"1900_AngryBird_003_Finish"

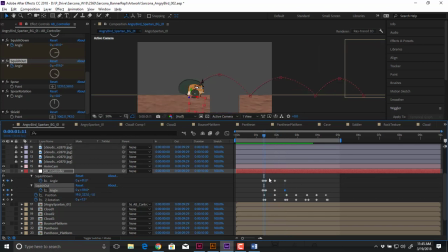Now, because I like to do things the easy way, that whole animation is already set up right there. So my next keyframe here, he would be stretched out again, right, like that.
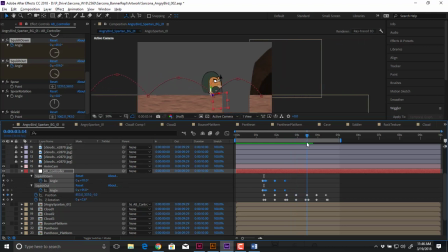And then he would go back to a round ball, and then he would be stretched out, and then he would be squished, and then he'd be flat, right? So all of that is already right here. So if I copy this animation, I go to about this point, and then I just paste it, it's already set up. I just have to move my keyframes.
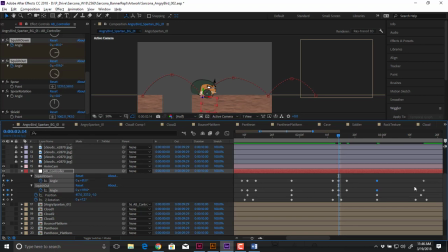Okay, so that these are still lined up with this, because that's the middle. And then these are still lined up with that. And then I go to the end of this one, and then I paste it in again. And then I just adjust where my keyframes are at.
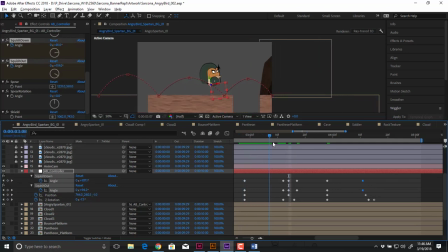Now, if you want to set them one at a time, do them one at a time. That's fine. Okay, and then at the very end, he's still rounded or squashed. So we set that to 100, and there we go. Okay.
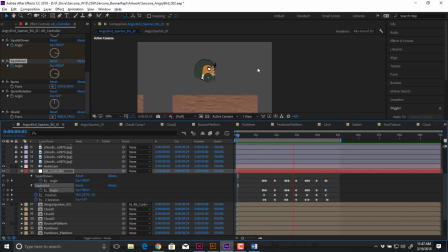So now if we watch this again, boing, boing, boing. Cool. So that all works. All my stretches and bounces work. If something's off, you'll see it. If you look for it. If you're not looking for it, you won't see it. Okay.
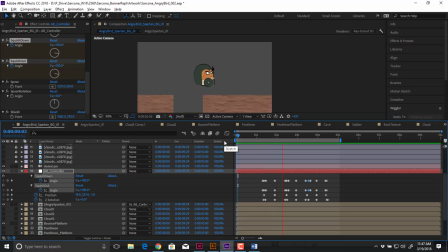That was a little bit too subtle. There's definitely something weird right there. That's good.
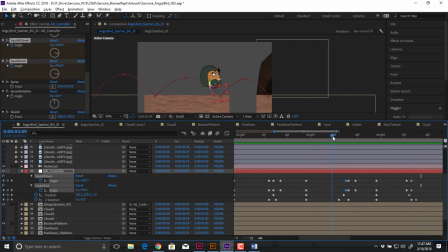right there. Okay, now if we go slower, you can see it happen. Right here, he's straight up and down. He should be squashed, obviously. And then right after he leaves the ground, somehow he squashes, right? So that's where, okay, something's going on here. He's squashing at the wrong time. Here are those keyframes.
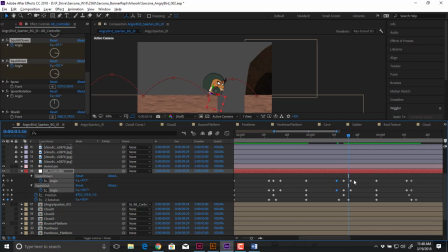Let me line them up. And what you'll see is that there's a definite pattern as to how these keyframes are being set up. There's one jump. There's the next jump. There's the next jump.
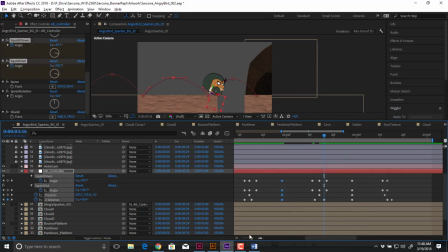And then these are my middles. Okay? So once you get a little more comfortable with it, you'll see these kind of patterns evolving. And then, of course, that looks kind of stupid how he lands and just stops. So we should have just a little bit of, like, follow-through.
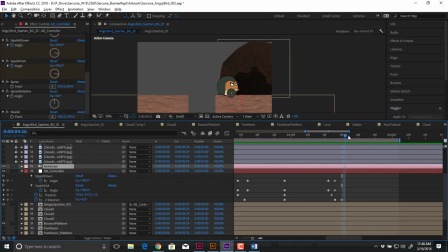So I'm going to go, let's say, right. I'm going to scoot this keyframe down some. And then just make him rotate a little bit further past the keyframe here. And then I'll also maybe squish him down a little bit right at the end. So I will take these keyframes. Something is funny.
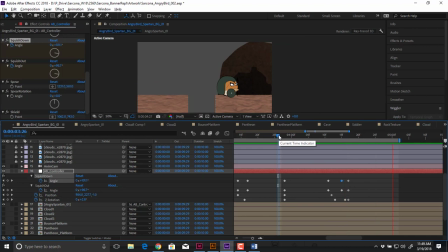There we go. All right, so now that's going to feel like he's hitting a little bit better. Okay, we should always have that follow through of the animation of what's going to happen afterwards. It's not just like it just stops. That doesn't happen in the real world. So, boom. A little bit abrupt still. I probably pull these points out a little bit further.
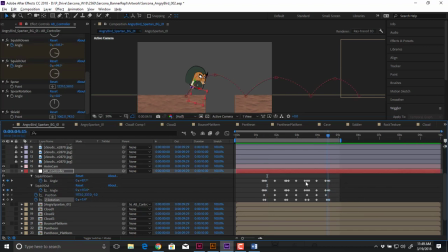Come on. I probably got to zoom in because they're so close together. Yep. Come on, just scoot over. There you go.
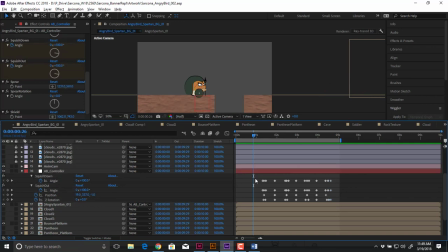There we go. That feels better. Okay. All right, so now I have the bounces, I have the roll, I have the squishing and squashing. I'm happy with all the stuff that's happened so far. So now I would start to go through, and then I would do the pupils.
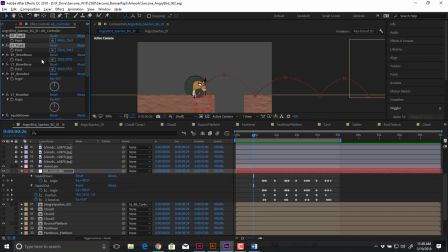The eyebrows are kind of like a last thing. I don't really worry about those too much at the start of it.
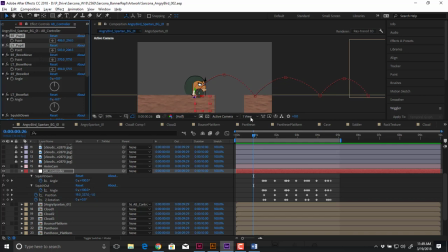But then I would go through and look at the pupils. And these can be very difficult to do if you're not paying attention to what you're trying to show off.
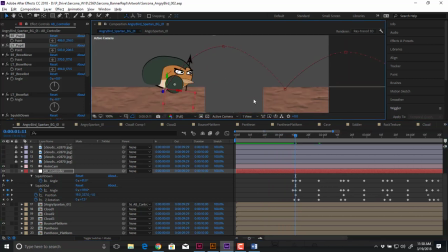So if you were to jump off of a cliff, you wouldn't just be looking down, you kind of be looking in the direction that you're moving, right? So that's what we're going to be doing with the eyes, is having them look where he's moving. So right here, I'm going to set some pupil keyframes.
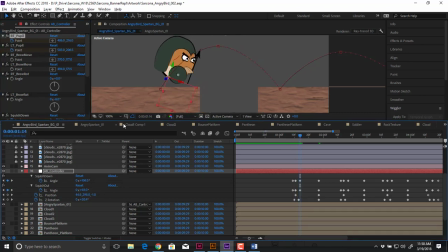I will scoot up until he's squashed like this. And then I will adjust his position. Oops, that's not the right one. Now you can see that they're pretty subtle as to how far they're moving, so you don't want to go too crazy with this.
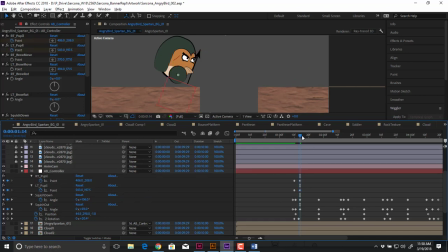Okay, so like that. So that's definitely better of an eye position than it was when he was looking straight ahead.
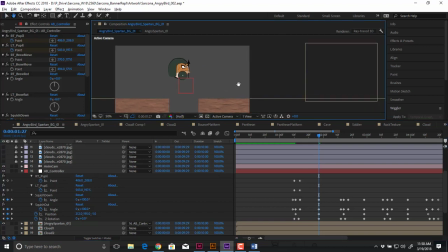Okay, now when he gets here at the top, you don't want him looking up anymore, he should be looking back down. So then I would rotate his eyes, or move his eyes so they're facing back down. Whoops, wrong way.
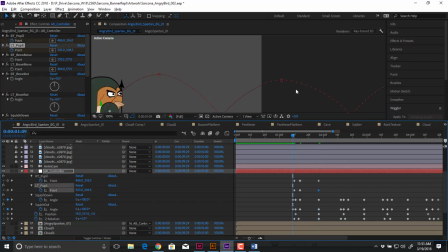There you go. You have to move them together, right? There you go. And then the same thing, his eyes would then be going back up, going back down. You should not have a million keyframes for the eyes, otherwise they'll like twitchy, okay? And then I would do the spear, then I would do the shield, then I would do whatever at that point, okay?
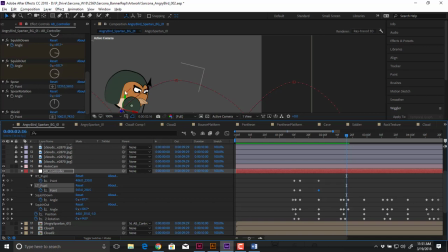Once you have the main structure, it really doesn't matter if I did the shield at this point or the spear or whatever. I just want to adjust, or have the main stuff set up first. Cool.
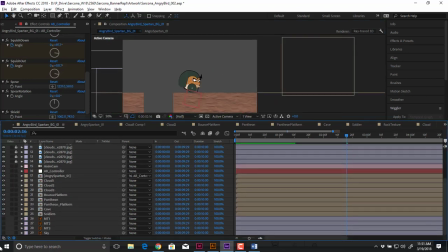So that's the animation. Then I turn everything back on. There's all my stuff. I make sure that I have motion blur on the appropriate items that should have motion blur, like my Angry Bird stuff.
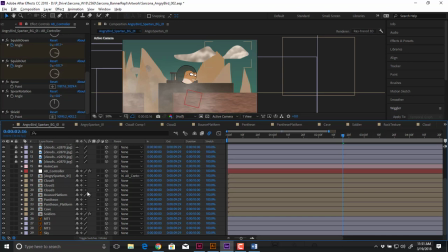Actually, all my clouds that are moving too, anything that might be animated in the background.
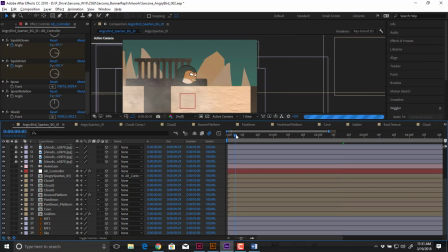Whoops. His eyes just disappeared. Because I clicked the wrong button. I did not click motion blur.
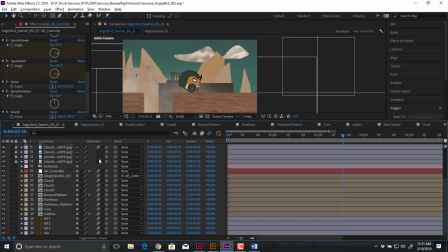There's motion blur. There we go.
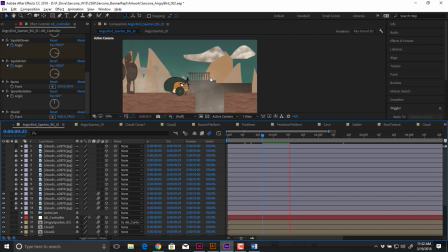So now I will have some motion blur.
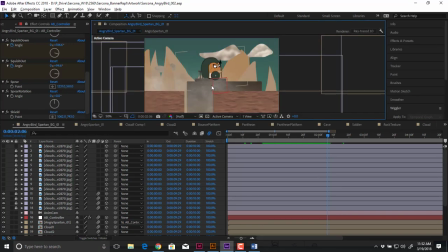Cool. All right, and then that's pretty much it.
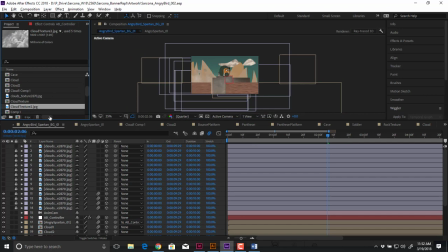You go and add your sound effects. You can add your sound effects in here if you want, or you can take your Angry Bird composition, which is this one.
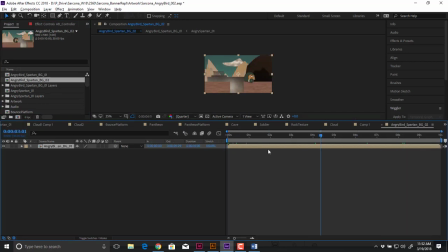You can drop it into a new composition. That way it's all flat. It's all one thing, and then you can add your sound effects there if you like.
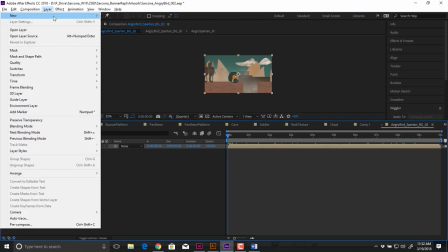That way it's a little bit neater. You can also do things like adding a vignette if you want to add a little bit more style to this.
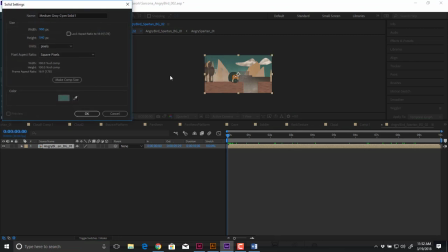So I'm going to eyedrop this background color here. I like that one. And then I'm going to add just a an ellipse in the center, like so.
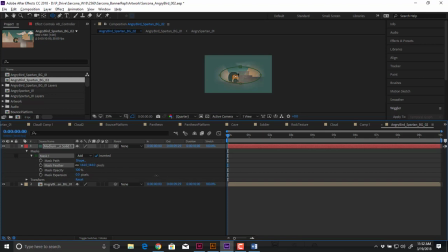I'm going to invert it and then feather it out and then expand it.
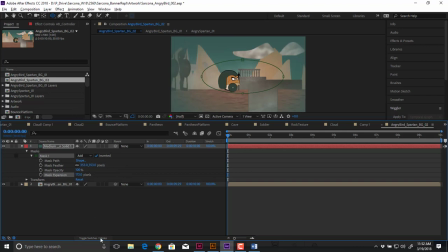And then what this does, it gives you kind of like a little filtery look on it. And then I can switch my mode to multiply. And now it gives me this kind of like neat vignette on top of my Angry Bird. Okay, again, something you would do after you've comped it in there.
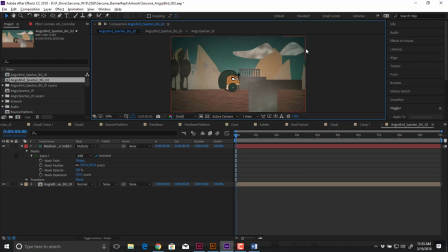Okay, once you have the sound effects, you have whatever you want the end result to look like, then you add your title to it, and then you render out the item. Okay, that part I've gone over before, so we don't need to see that again. Wonderful. Okay, step away from it before you actually render out your final one. Look at it again.
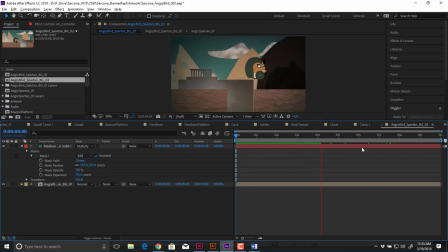Obviously, if you have 5 seconds of nothing happening at the end, you want to cut that.
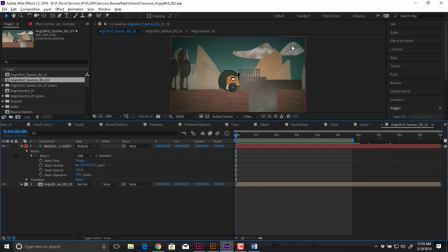Cool. Maybe you want to animate the clouds. I didn't animate these clouds moving in the background. I could definitely do that. I mean, they're kind of moving, but maybe a little bit more. Now, one of the reasons that I added these clouds in mine is because my Pantheon, it was getting cut off a bit at the bottom.
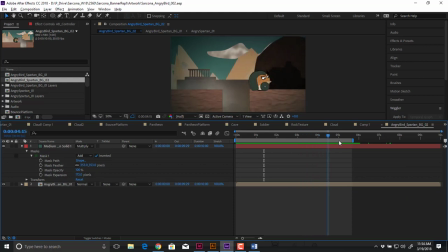So I added the clouds in there to kind of hide that and cover it up. You may want more mountains, whatever you're using.